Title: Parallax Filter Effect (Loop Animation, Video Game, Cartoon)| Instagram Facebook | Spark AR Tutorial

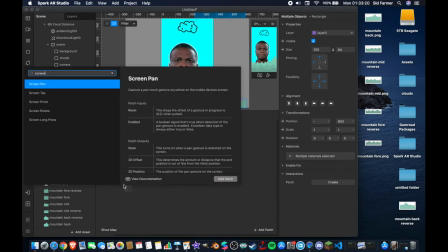And then I'm going to add a screen tap. So double tap in your patch editor and don't add a screen pan, but add a screen tap.
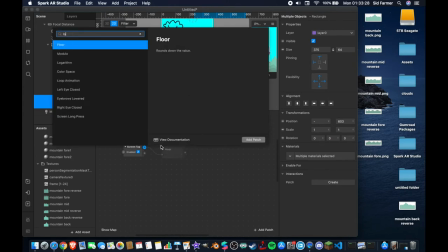I'll zoom in a bit so we can see it. And then from here, I'm going to add a loop animation that will automatically connect this switch in between, so you don't have to worry about that.
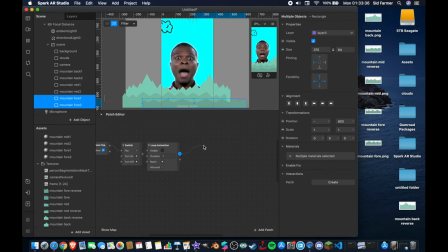Although you can add it manually if you like. From here, out of the progress output, I'm going to add a transition, which I'm going to change from vector 3 to vector 2. Then I'm going to copy and paste it so that I have two of those. And now I'm going to take our mountain back 1 and mountain back 2, which are the largest background mountains that we have,
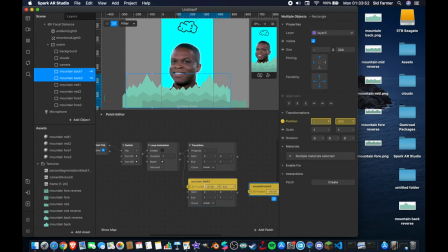and I'm going to select their positions and make them patches inside of our patch editor. Now drag them so that you have one for each. And as you can see, our y-axis here is the same for both of these. I'm going to take that number before I connect it up, and I'm going to copy it and I'm going to paste it to be the start and end position for our y-axis on these transitions,
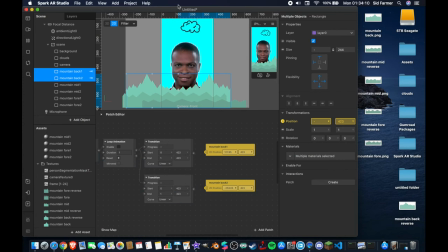because we don't want the mountains to move up and down. We just want them to go left and right. Now, I want the mountains themselves to go left from the right towards the left of the screen, as though that we are moving past them, for example, in a car or something.
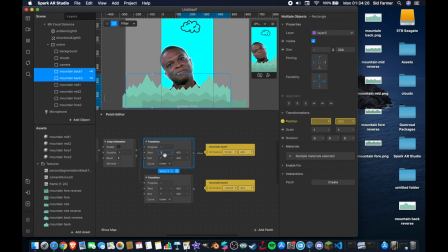So what I'm going to do is I'm going to start this one at 375 and I'm going to end it at 0. And I'm going to start this one here at 0 and I'm going to end it at -375. And now if I hit play, then you'll see, oh, I have to actually connect them up first. But then you'll see that, yep, they are in fact moving across the screen.
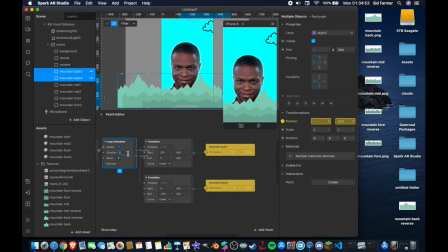The loop animation is very fast right now. The duration is 1 second. So if I reduce that down to maybe 8, then you'll see it moving from right to left across the screen, both of them together. And when it hits the edge, when this one hits the edge, this one is also going to hit the edge on the other side, and then it will just loop and repeat and loop and repeat,
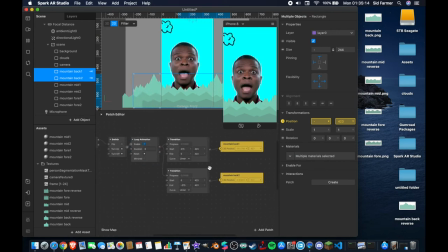which is exactly the effect that we're after. Now we're going to copy this and do it again for the others. So copy your transitions and also copy the loop animation. Drag that down. We'll still have it coming from the same switch and the same screen tap.
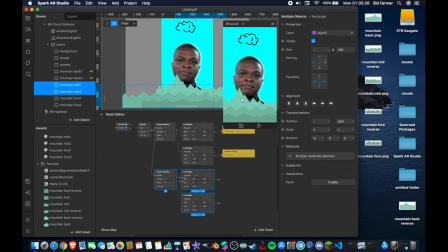And now we're going to do the same thing for our mountain mids. Position here, make those patches. Bear in mind that the y-axis on these will be slightly different because they're smaller than the previous ones that we've just done. So copy and paste your new y-axis for this, 504 in this case. Might be different for you.
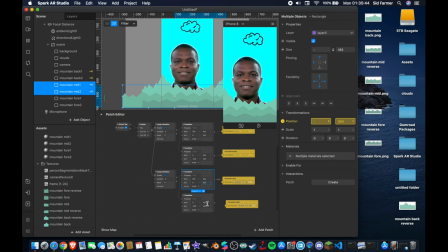Copy and paste that so it's the same for your start and end position in your new transitions. And you can leave these x values as they are because we want the same thing. We want them moving from right to left, not up and down. So now if I connect this up, you'll see that that also now is moving from right to left, but it's moving at the same duration as the previous one.
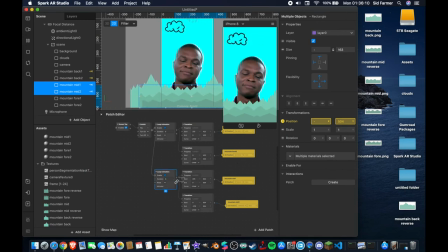So if I come into our loop animation and I drop that down to, for example, 6 seconds, then you'll see now that it's moving a little bit faster than the one behind it, which is what we want, because things that are closer to us appear as though they are moving faster than things that are further away. You can see this for yourself just by looking out of a car window while you're driving down a motorway.
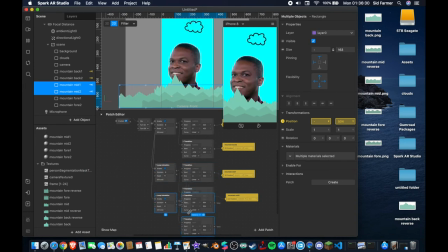Now we're gonna do that again, one more time. Copy and paste our transitions and our loop animation, drag those underneath, and do the same thing for our mountain foreground. Copy those positions, take our new Y coordinate, which in this case is 603, make it our start and end position, and then we can leave the X values as they are.
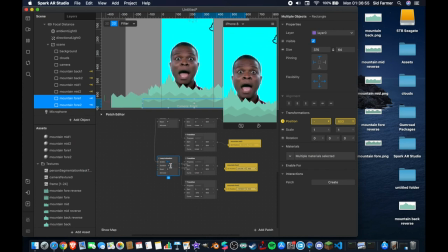Now I'm gonna reduce the duration of this from 6 seconds to 4 seconds so that it's moving even faster still. Connect them up and you can see it working immediately. Now if I make this huge and I get rid of the camera for a second, I'll make that invisible.
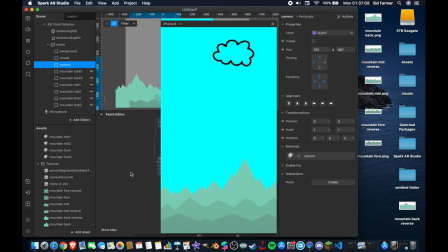Now you can see the mountains moving from right to left across the screen. And the ones in the foreground, the ones that you would perceive to be closer, are moving faster than the ones that are in the middle and the ones that are in the back. It creates this illusion of depth, this illusion of movement, and I think it's a really cool effect. I've shown you how to do the clouds as well, just to give you an example of the sort of things you can do with this.
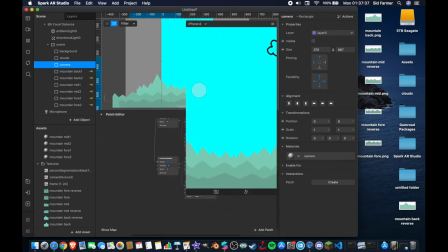You can add anything you like, maybe an animated sun or some birds flying across the screen, or really anything.
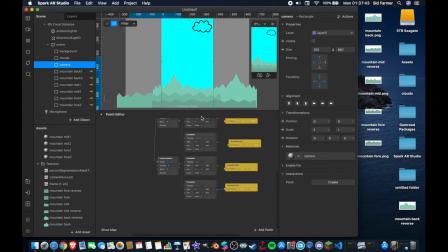I'll make this a little bit smaller and you can see how it's working behind the scenes.
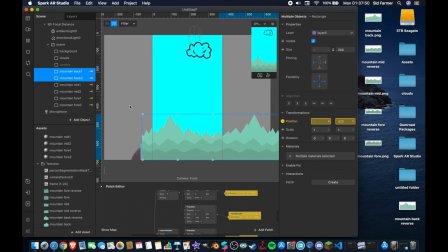So this is what's actually happening. If I highlight both of these, for example, then you'll see that when this box here hits the very edge of this screen, this one will also do the same, and then it just repeats. It resets back to its start position and loops around.
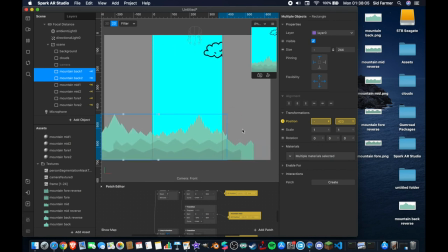And because of the way that it's set up, where the start and end position of this image is on the same level, they're on the same y-axis position, it creates this seamless loop, which is really cool.
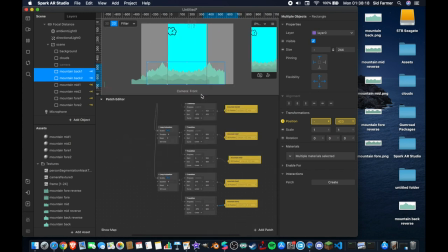I love this effect. I'll pull out again so that we can see the patch graph. Very simple.
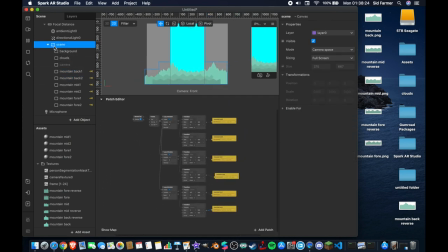What we've done here is create a new scene canvas here with a background, which I've colored blue for the sky. I've added my animated clouds, which as I said before, there's a link in the description if you're interested in how I made those. And then we've got all of these mountains here creating depth, which is pretty cool.
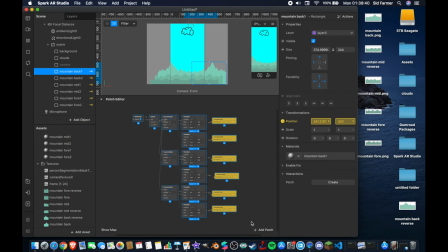We've added some interactions using loop animations and transitions, and we're having them move from right to left across the screen rather than up or down or anything like that.
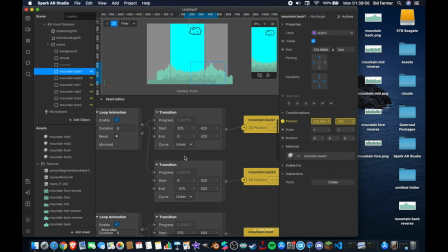You can play around with these, you can play around with the assets. If you're using something other than a mountain, maybe you do want it to go up and down instead of left to right or right to left. So that's where the experimentation comes in, and that's where I hope that your creative ideas flow forth, because that's all this is a tutorial, just to give you the basics. I'm gonna add the camera back in.
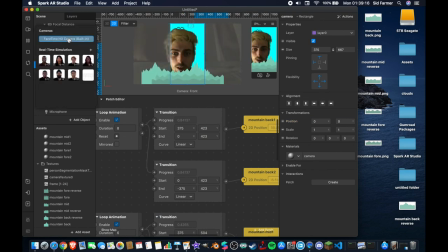I'm gonna switch over to the FaceTime camera so you can see me again. So yeah, that's the entire tutorial.
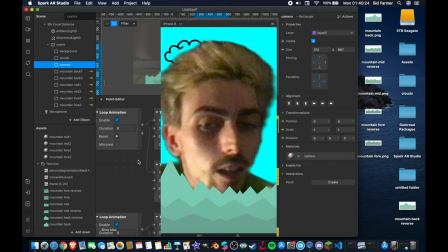I hope you found this useful in some way. Leave a comment below if you did. Let me know what you want to see next time.
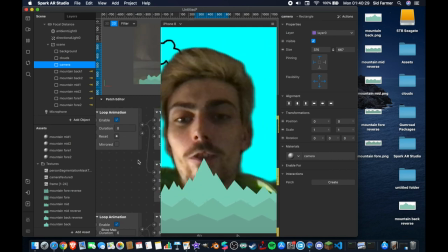Don't forget to hit that like button and subscribe to stay notified whenever I upload new videos. Sometimes I live stream as well.
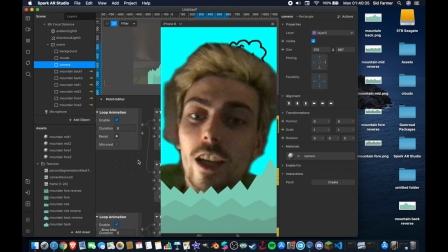With that being said, I'm going to say peace out and I'll see you next time.